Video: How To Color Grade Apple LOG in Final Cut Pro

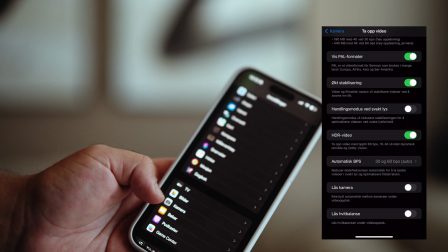0:00 In this video, I'm showing you how you easily can set up your iPhone for Apple Log shooting and also how you can color grade it later in post. So I'll show you two different ways of color grading Apple Log footage in Final Cut Pro. The first way of doing it is using my LUT and a couple of tweaks to make it pop and look even better. The second way of doing it is actually using the built-in conversion LUT or conversion in Final Cut Pro and also just grading it from there. Both ways are super easy and straightforward, and I hope you enjoyed this video. With that being said, let's go.
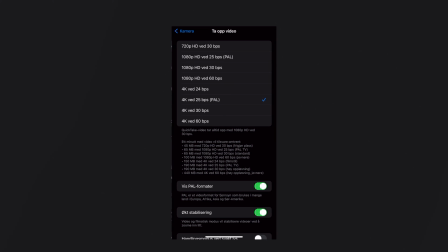0:34 All right, so first things first, you wanna go in your camera settings, you go to record, and then you make sure that you have it on PAL if you are in the PAL region. If not, you can switch it off. And then you can go down to white balance and make sure that you have it on lock white balance.
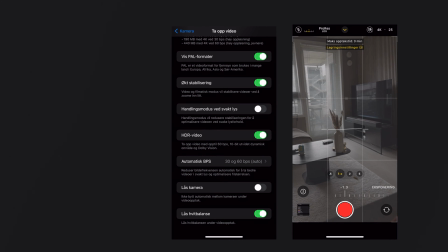0:50 That means that your camera will find the white balance with the auto settings and then locks it when you start recording. Then your white balance won't be all over the place when you start recording. So I highly recommend using that.
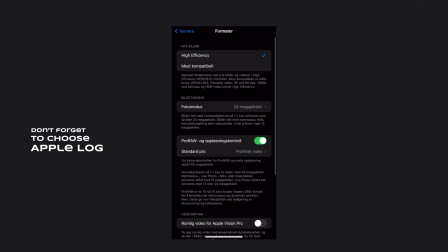1:02 The next thing you do is to go to formats. Just make sure that your Apple ProRes is switched on. So now you're pretty much set to shoot Apple ProRes,
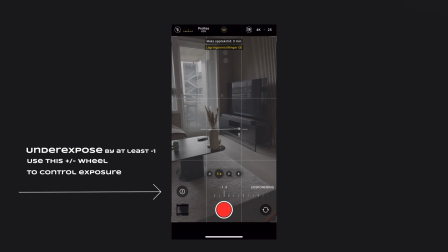1:10 but what I recommend you guys to do is to underexpose the image a little bit, because iPhones on the native app tends to overexpose. So I underexposed by 1.3 1.7, at least -1.0. so then you're good to go and you're ready to color grade.
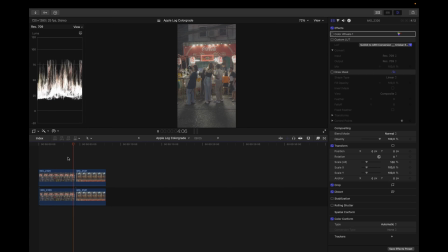1:29 All right, so this is Apple Log straight out of my iPhone 15 Pro Max. And it's pretty well exposed, as you can see here in the waveform as well. And I underexposed this by 1.3 or 1.7. I'm not quite sure, but I exposed 1.3 at least.
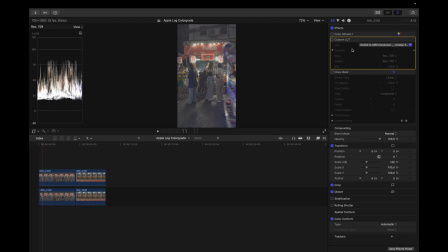1:45 Yeah, so first thing you do is to download my S-Log to ARRI conversion LUT, link in the description below, and then you can slap it on the clip like this. Boom. And it looks pretty good already. Like, I haven't done anything to the footage yet.
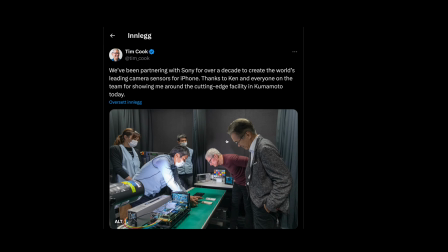1:58 This is just a S-Log conversion LUT, but it works with Apple Log because iPhones use Sony sensors before, after, before, after. And I could just leave it at that and, you know, export this and upload this because it looks pretty good.
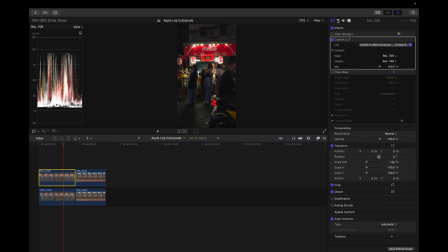2:11 But I want to create a little bit more contrast here by adding a color wheel. I drag down the shadows, I drag up the highlights and the midtones, and I drag down the saturation a little bit.
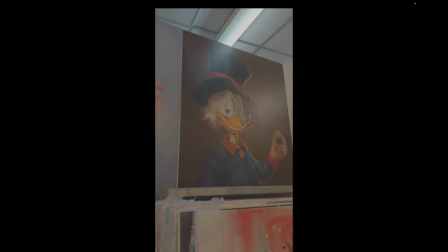2:21 So it creates a little bit more contrast in this image.
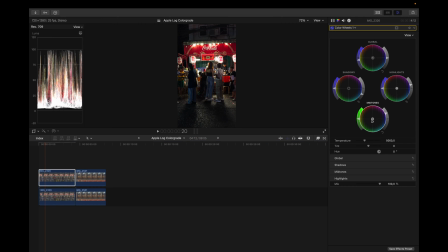2:25 And what I also can do is to add a little bit greens in the midtones, like so, for example, and I can drag a little bit coolness in the shadows, and there you go. All right, so this clip right here is exposed evenly as well.
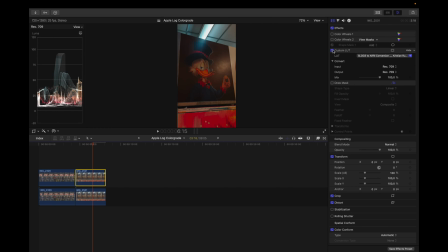2:42 So I underexposed this also, and boom, with my LUT applied, it doesn't look good, but you can fix this pretty easy. So what you do is to add a color wheel, drag down the shadows, you drag up the midtones and the highlights, and I drag down the saturation a little bit, and also added a little bit coolness in the global,
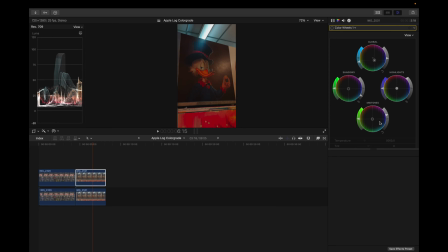3:00 which means that I'm adding blues in the whole image here to cool it off a little bit. And also I added a little bit of greens in the midtones.
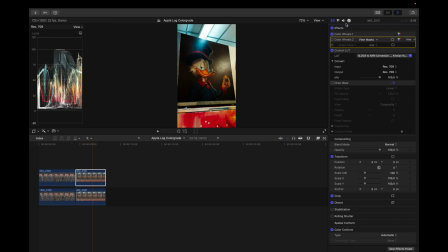3:07 Boom, that's how it looks. But to make this look even better, I added a mask in here. I can actually add things inside the mask and outside the mask. So inside the mask, I actually dragged up the highlights. That's the only thing I did here, is just to emphasize and make the face pop a lot more.
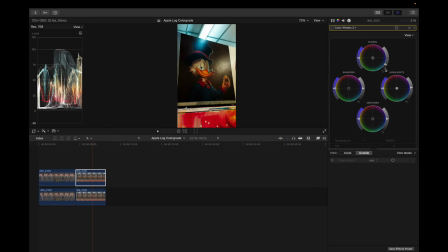3:24 And then on the outside, I actually dragged down the overall exposure and dragged up the highlights a little bit, as you can see here. And I did that to create a vignette effect around the subject and make the subject pop a lot more. Boom, before, after.
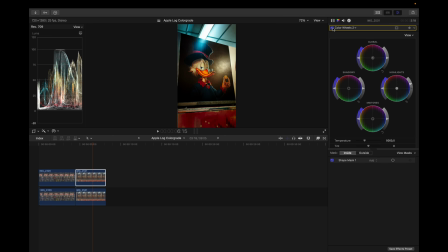3:40 Let me know if you guys want to see a tutorial about using masks in Final Cut, because if somebody's interested in that, I might make a tutorial on that as well. Anyway, that's the before and after, before and after.
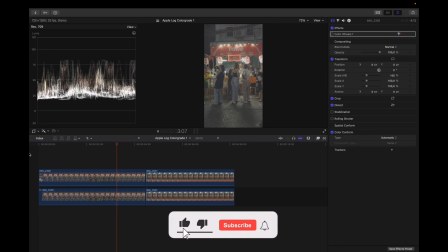3:56 All right, so let me show you how you can get a pretty similar grade using the built-in LUTs inside of Final Cut Pro.
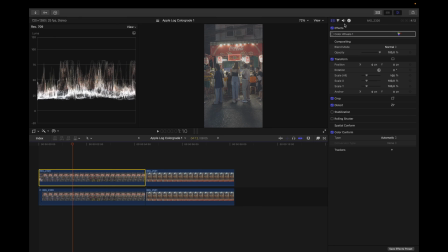4:03 Tap the clip and just go up here and go to I for information.
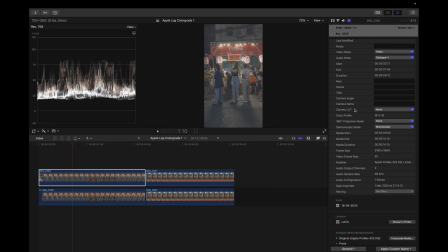4:07 You can see information about this clip, but you can also apply a camera LUT. You can go in here and add Apple Log.
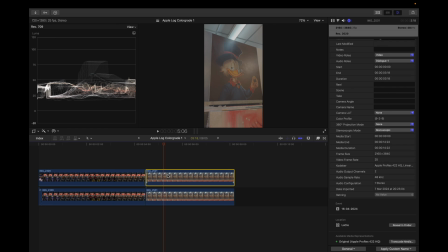4:14 Boom, there you go. Let me just apply this LUT in here as well.
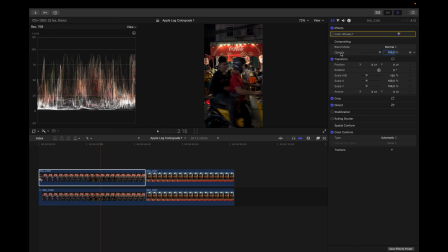4:18 I go back to this clip right here, go to the effects tab, I add a color wheel, and then I go in here and I drag down the shadows, I drag down the midtones, and I drag up the highlights a little bit. This will create contrast and it will stretch the image a little bit further.
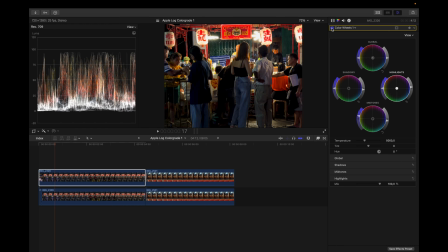4:34 Boom, that's how that looks. Pretty good. But we are not done yet.
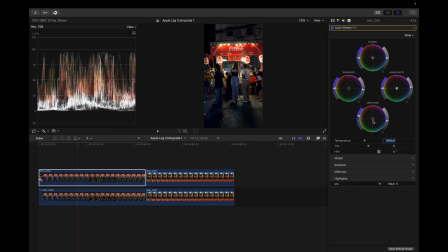4:39 So what I want to do here is to drag a little bit of greens in the midtones. I drag this a little bit down this way, just a little bit. And then I drag a little bit of blues in the shadows, like so. And then after that, I'm not done there yet, actually.
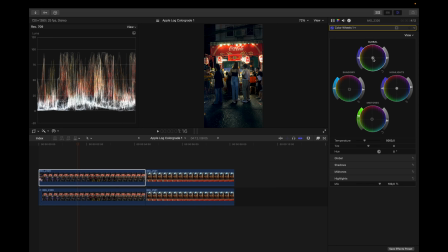4:55 I want to drag a little bit of blues in this whole image to cool it off a little bit, like so. And that is looking way, way better in my own opinion. Maybe I can drag this a little bit back and drag more greens in here as well. Look, let's see, like so. Yes, I love this look.
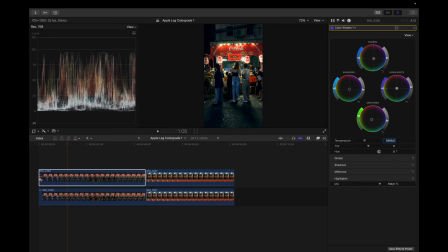5:15 Of course, you can do different things. If you don't like it that contrasty, you can pull back the shadows like so. And maybe you can drag the highlights down, you can drag the midtones back.
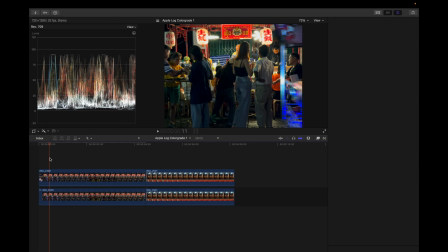5:27 And if you don't like the blue colors, you can drag this back down here, or you can drag a little bit of warmth in this image.
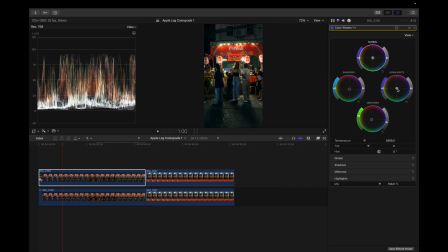5:33 You can drag more greens, or you can drag some blues in the highlights. There's a lot of things you could do to this image to make it look how you like it. But if you drag a little bit magenta, for example, it looks pretty good as well. So, like I said, there's many ways of doing this. Anyway, on to the next clip.
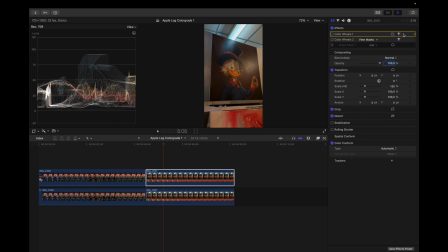5:56 So in here, pretty simple as well. What I did was to add a color wheel in the effects tab, and I dragged down the shadows here. I dragged up the highlights quite a bit to stretch the image a little bit. And then I added a little bit of saturation in the midtones.
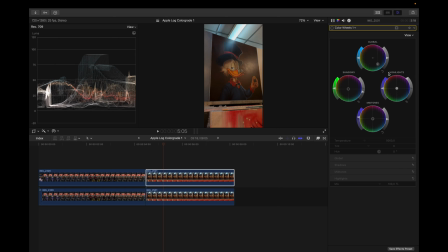6:10 I also dragged the global down to the teal side to add more coolness to this image, because I think it was a little bit too warm. And in here, I added a little bit of greens in the shadows. And that's basically what I did. And this is how that looks. Boom. Before, after, before, after.
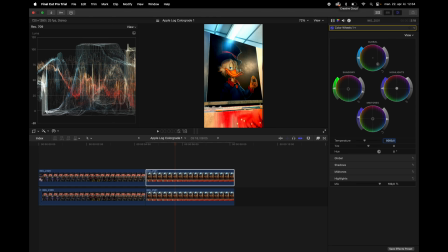6:28 Pretty happy with how this is looking, but I can do some more to this. So I added a new color wheel and I added a mask. I added a shape mask, and that way I can create a vignette effect around here, because as you can see, the painting is pretty dark and there's a lot of light around it,
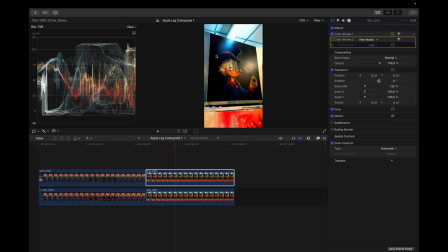6:47 so it kind of takes away the focus that I want the viewer to focus on. So I have to dim the lights around the painting and make the subject pop. So I went in here and I added an add shape mask. I will not add another one, but yeah.
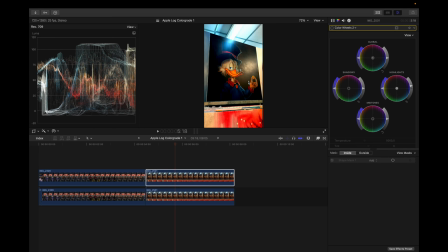7:01 So I dragged up the highlights in the inside, which means this is the inside, because if I show you the mask, boom, this is the mask, right? If I show you the mask, this is the inside of the mask. And the inside of the mask is his face. So I dragged up the highlights in his face, and then on the outside,
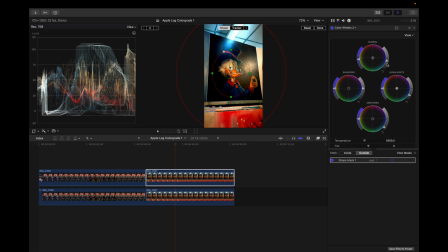7:19 I dragged down the global, which means I'm dragging down the overall exposure outside of this mask. I'm not gonna pull it that far down, but I can actually pull it a little bit like so. And I drag down the highlights, the midtones, and drag down the saturation in the global as well to dim the saturation of these colors.
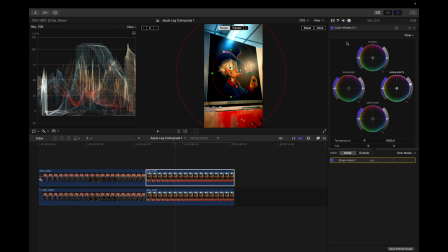7:39 Go back to the inside and it can drag a little bit more highlights in his face, and maybe make this mask a little bit smaller like so. And boom, there you go. So this is the before and after the mask. So the mask is really powerful.
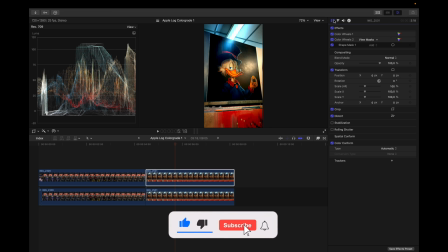7:54 And like I said, if you want to see a tutorial on how to use mask, I can make a video about it.
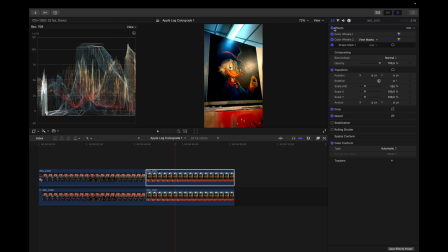8:00 But yeah, let me know if you guys want to see that. Anyway, that's basically what I did. So this is the before, after, before, and after. That is it for this video, guys. I hope you enjoyed this Apple Log tutorial.